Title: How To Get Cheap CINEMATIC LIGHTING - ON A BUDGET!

What's up everybody, my name's Zach, welcome to my channel. I want to show y'all a cheap way to light your videos so you go from looking like this,
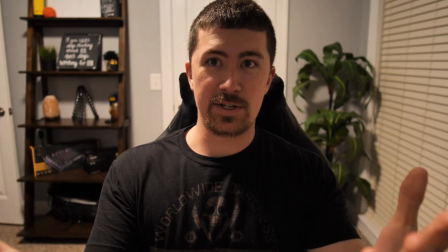(0:07)
using your regular house lights, which doesn't look good at all on video, to looking like this. All the products and things I recommend that I use will be down in the description box, so check those out if you want. First I'm going to show you how I set my little arrangement up here and what I'm using. And if you stick around for the end of the video, I'm going to put a bonus at the end that I will show y'all how I lit the scene to get the thumbnail for this video. So the picture on my thumbnail, I'll show you what I use to get that lighting and to get that shot. And it's a little bit different than what I'm using here, and it's also something that it might interest y'all for really cheap DIY light.
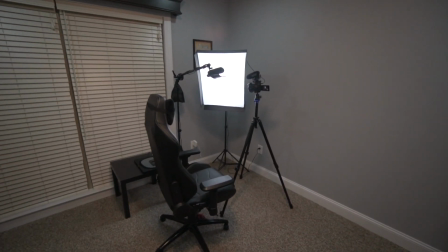(0:42)
So this is what it looks like from far away. Got just regular house lights on right now.
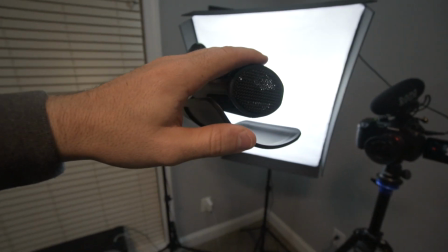(0:48)
But walk in here, got my chair, got a microphone right here to pick up the audio, got my camera on a tripod,
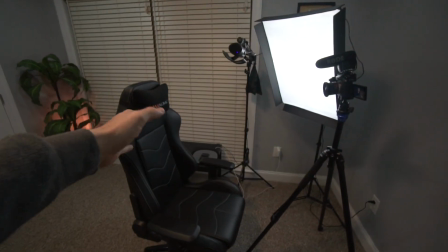(0:57)
and they're about 3 foot from my head to the camera lens.
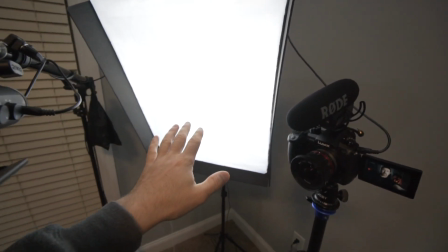(1:02)
But I have one softbox.
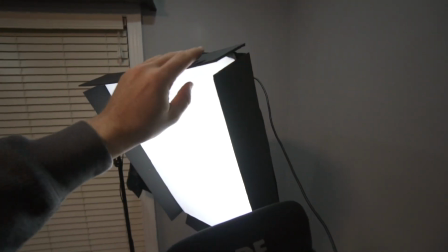(1:04)
Now on the softbox I've got these little kind of panels stuck on the side, and that's just to help light from coming directly off the side of it.
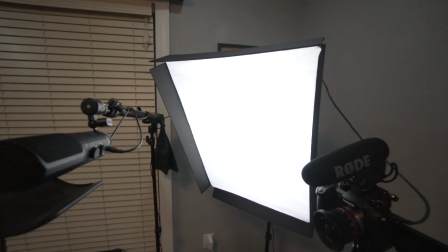(1:12)
It's to kind of direct it onto me and not let it splash out on the walls to the side. So that's just something that I put together.
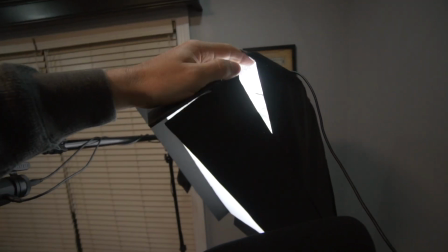(1:19)
It doesn't really work that great, but it does help a little bit. And inside the softbox I've got just one bulb on.
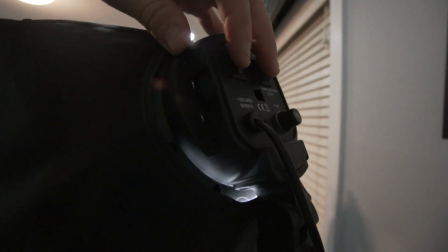(1:28)
And the back of the softbox right here has 2 switches, which turns on 2 sets of bulbs.
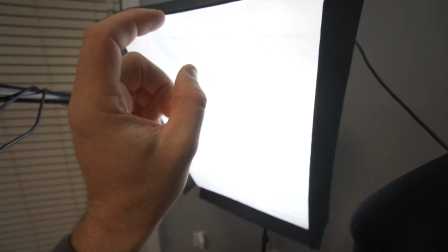(1:36)
So it should be 2 and 2. Well, I took one bulb out, so one switch has just one bulb and the other switch has 2.
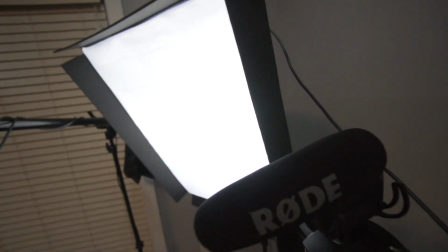(1:43)
So if I need a little bit brighter, I can turn the other set on. But I can make it work with just one bulb on, and that's all I need.
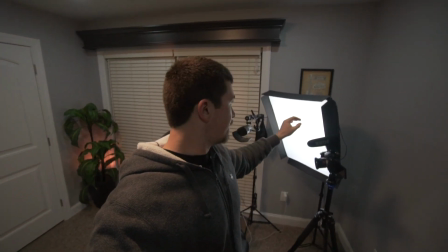(1:50)
So there's the setup. I'll leave a link to the softboxes and some softboxes that I recommend in the description down below.
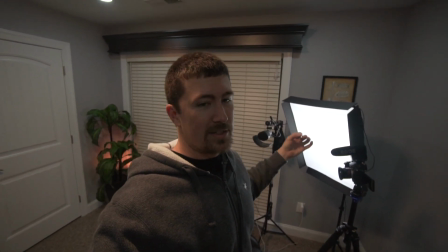(1:58)
Normally you can buy them in a 2-pack, and sometimes a 3 you'll get a hair light with it,
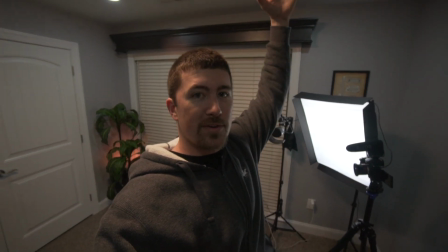(2:02)
which is one that you put kind of behind you above your head to cast light straight down.
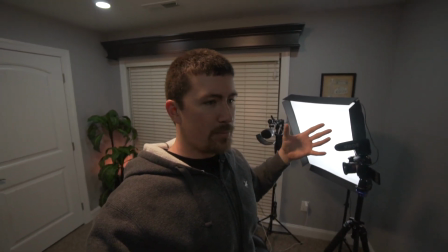(2:07)
And it's usually just a 1 bulb light, but a higher wattage bulb that puts out more light.
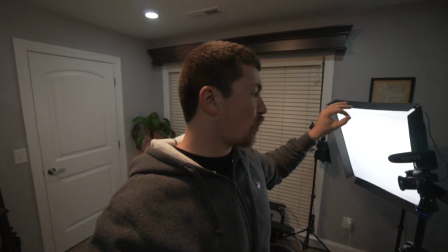(2:14)
But you can get a 2-pack of these really cheap. I recommend it because you can use one for this setup, have another one somewhere else to bring in, and get like an extra light on the other side of you just to get like a minor lighting on there. So you can use them in different ways. I recommend buying the kit because it's for the money, you get the best deal. The stands aren't that great, but you know, for what you get, you're not going to be moving them that much, so it doesn't matter. Now let's jump into how to get that look. So let's start from the bottom.
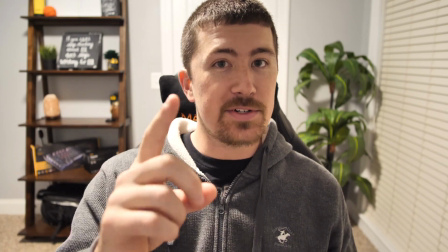(2:44)
This is your regular house lights on, no work done at all. Now the first thing we need to do is kill all the lights and turn the softbox on.
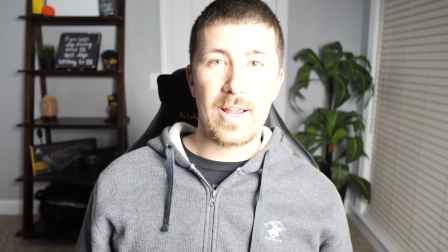(2:52)
So let's do that. Whoa, that's way too bright. So step number 2 in this sequence is going to be to change our camera settings.
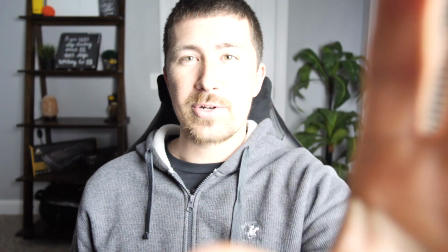(3:00)
So what I would recommend is having your aperture as wide as you can get it, because that's going to get you the most blurry background.
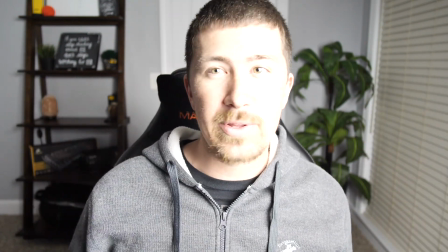(3:06)
So whichever lens you use, whether it be a really high aperture lens or like a kit lens,
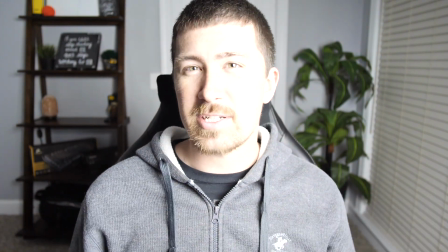(3:12)
go as low as you can go because it's going to make the best effects. So I've got my aperture wide open.
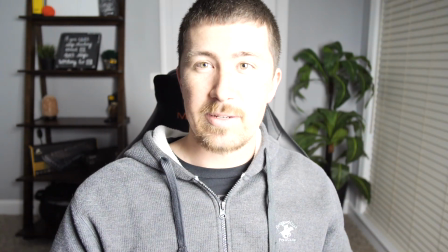(3:17)
Now my shutter speed is 60 because I'm filming in 30p right now, 30 frames per second.
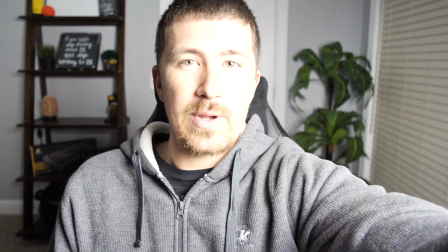(3:23)
Now go up to ISO, and I need to be at ISO 100. Now look how much of a difference that made. It looks way more cinematic to me. Now the very next step is going to be to white balance your image.
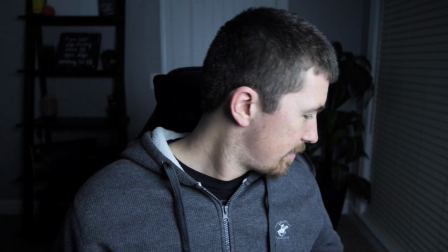(3:36)
See how blue this looks right here? It should not be like that. So everybody needs to have one of these on hand. I just picked one of these up to start using it, and I'm really satisfied with the results so far. So this is a white balance card. It's gray and white on this side. And I have a video explaining how to use this on my channel if you want to check that out. It's how to use a white balance card with either a GH5 or a Canon. And I can also do Sony if y'all would like for me to do that. But this allows you to get your colors correct in camera.
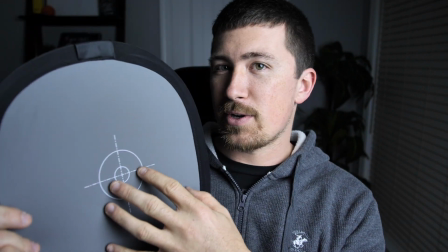(4:06)
So you kind of base your camera's colors off of this right here.
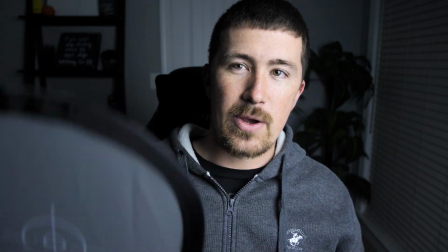(4:11)
That way everything is accurate. So I'm going to go ahead and white balance this and see if it makes a difference.
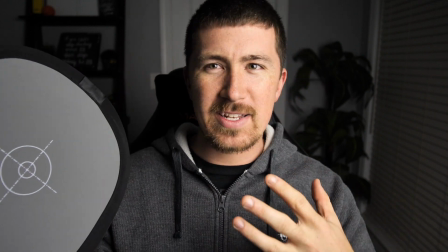(4:20)
It's already looking better, I think. It's a little bit more warm on my face and my skin tones and stuff, so using one of these is crucial.
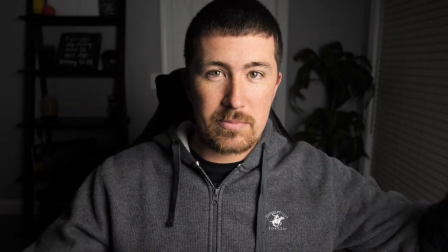(4:27)
So we can stop right there. That's really all you need. One softbox, the camera settings done right, and this is the kind of effects you can get.
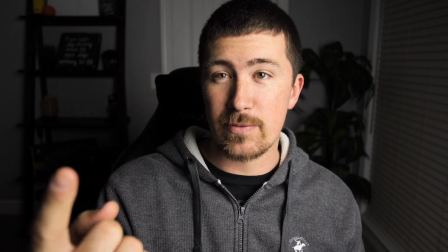(4:35)
I mean, it looks fantastic to me. It's really cinematic looking for one thing. For 2, it's cheap and easy.
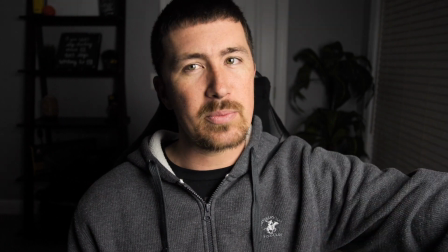(4:42)
It's literally one light, and it doesn't have to be a softbox. You can make something work.
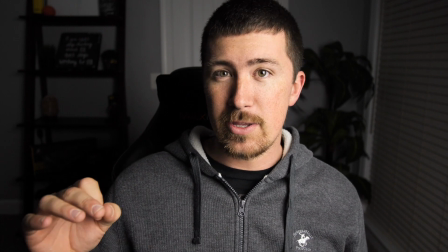(4:46)
As you can see later on in this video, you can find some really DIY things to use.
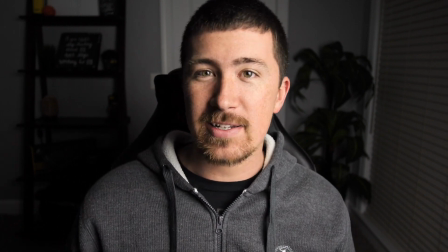(4:52)
But yeah, this looks fantastic. Now, one thing I like to do, and a lot of other YouTubers like to do also, is
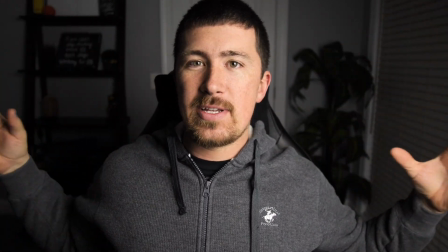(4:59)
to add some kind of lighting in the background and give your photo or your video some life.
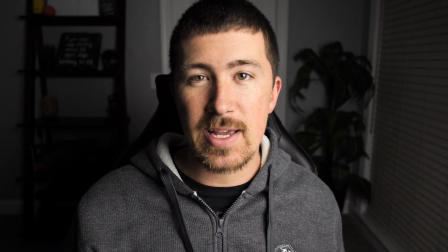(5:05)
So one thing I like to use is some Philips Hue lighting. Let me turn one of those on.
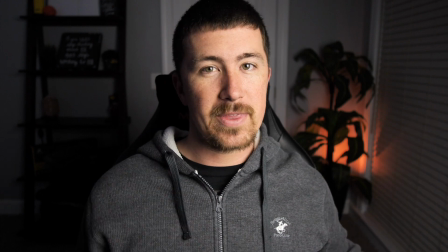(5:12)
So there we go. We got one light on back here now. So it's giving some depth to this image.
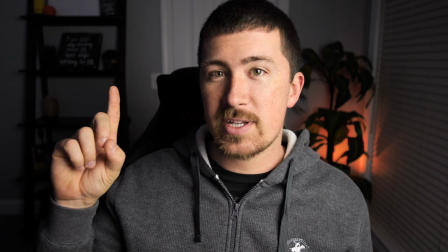(5:18)
Now let's add one more light over here on this side of the frame. There we go.
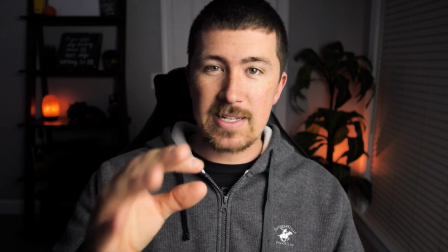(5:23)
So we got a little bit of life going on in here now. So that's how I like to do my videos. Now that's not required at all.
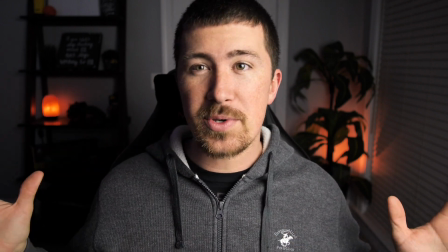(5:29)
You don't have to do that. It's kind of like a personal preference. If you want to, you can. And you can find a cheap lamp out of your home and do it.
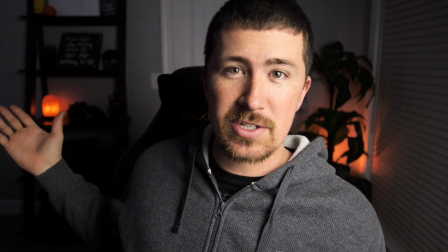(5:36)
It don't have to be a fancy light. That's just a salt lamp back there you can buy from Walmart for 15 bucks.
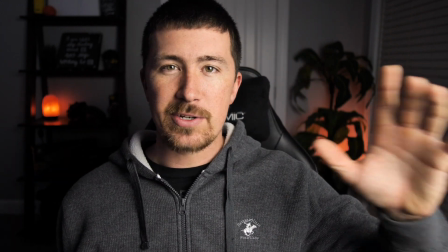(5:43)
So all you need is a softbox and you can make it work with just that. So keep that in mind.
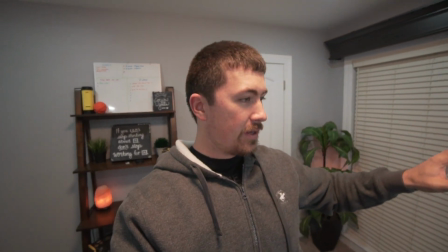(5:48)
Okay, now to show y'all how I made the thumbnail. So, you know I got this set up over here.
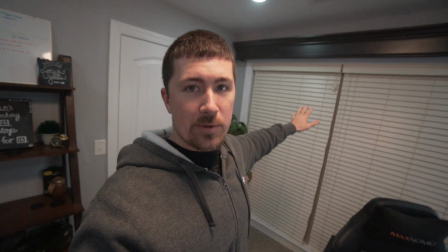(5:54)
And I had that light on, I didn't need it. And I also had some light coming through the windows because it wasn't dark earlier when I took that picture.
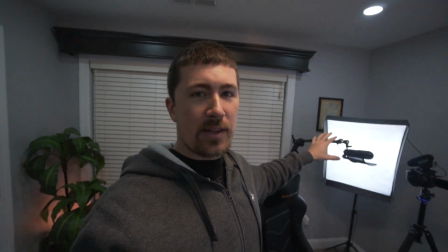(6:02)
But I had that on. That wasn't really doing anything in the picture other than lighting up the back of me just a little bit.
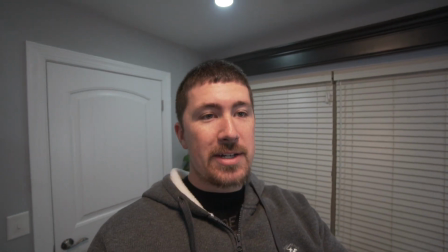(6:09)
That along with the window. But here's the magic over here. I know what y'all are thinking right now.
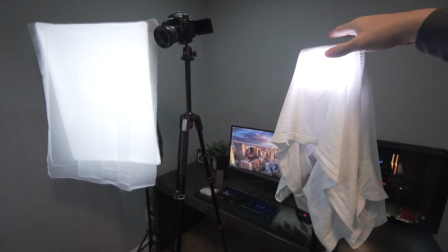(6:14)
What is this right here? Well, this is the ultimate DIY light diffusion.
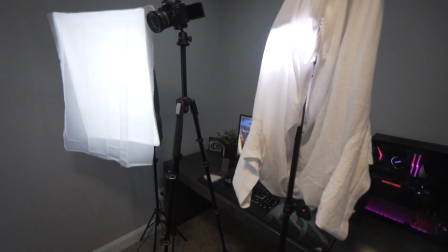(6:21)
I've got just a regular LED panel up under there. Just a cheap one.
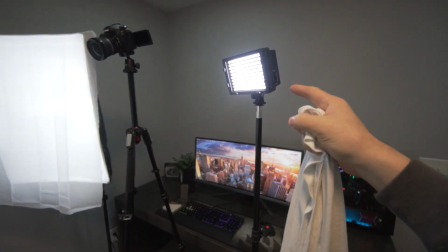(6:25)
I bought a 2-pack, I believe it was a 2-pack, a long time ago for like $80.
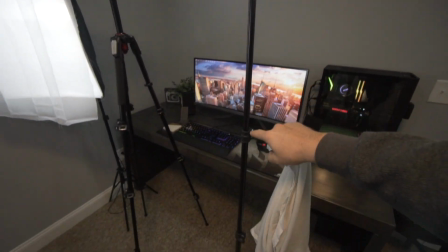(6:30)
It come with 2 of these, the stand to put it on, and it also
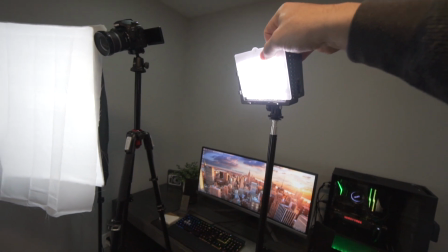(6:36)
came with this little card for diffusion, which makes it like that, and it came with a yellow one with like the warm color temperature,
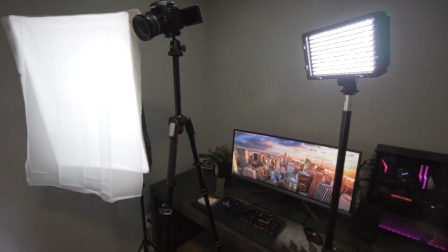(6:44)
so you could have two different temperatures coming through this light. But just take that one, throw a t-shirt over it,
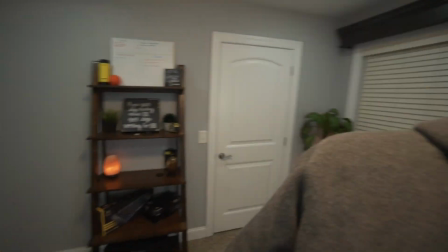(6:51)
and you know, situate it like you want it, and that really dials down the light on your face or anything like that.
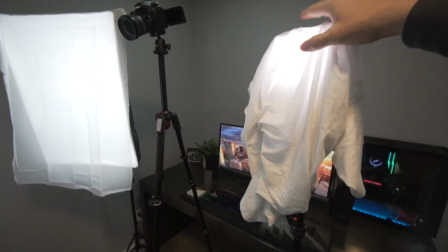(6:59)
So extremely cheap way to have your own diffusion.
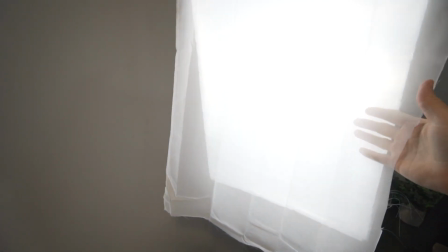(7:03)
And on the softbox over here, just the same one like I'm using to light my real videos, with a little bit of extra diffusion.
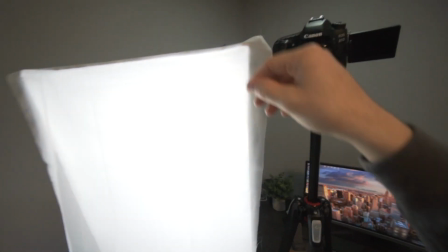(7:12)
And this is just a shower curtain I cut up and threw over top and just clamp it with some chip bag clamp things.
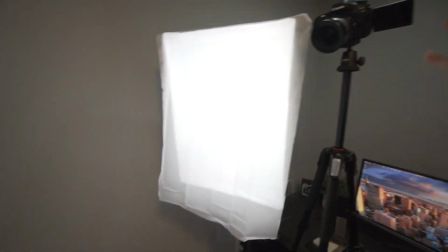(7:20)
Really simple. Then I got the camera up real high. I had this cheap light kind of directed my face.
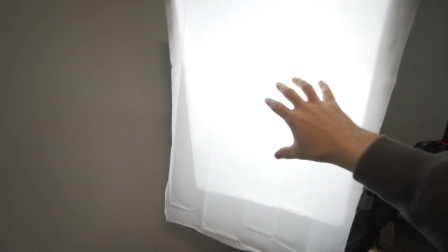(7:26)
This one was hitting my other side of my face with a little bit brighter. And then this was in the background.
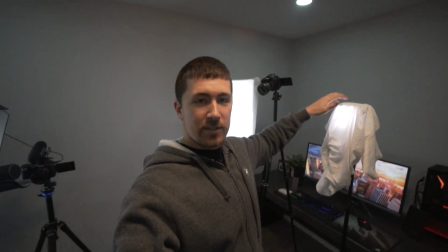(7:33)
So that's the way I shot the thumbnail. So I think even though this looks retarded, it can serve a great purpose even if this is all you have.
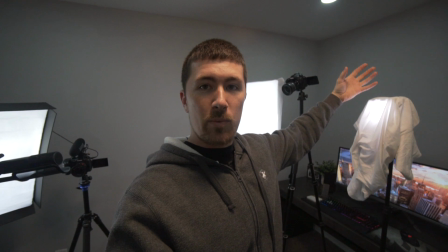(7:41)
You can go to Lowe's and get one of their cheap work lights, like a construction work light.
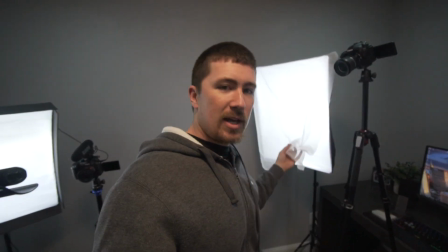(7:46)
Throw a t-shirt over it, or you know, cut out something like that to just diffuse it a little bit, and it's usable.
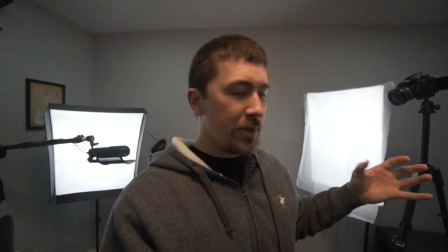(7:52)
You don't need these soft boxes, which these are cheap ones, but you don't need this fancy lighting to get something real nice.
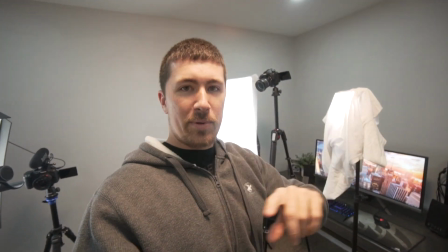(7:58)
I could easily take this same setup and put it beside me and it'd look a whole lot better than regular room lights. Alright, so there's my take on a cheap DIY lighting setup for YouTube. One softbox is all you need, and at that, just one bulb in it. That's all I use.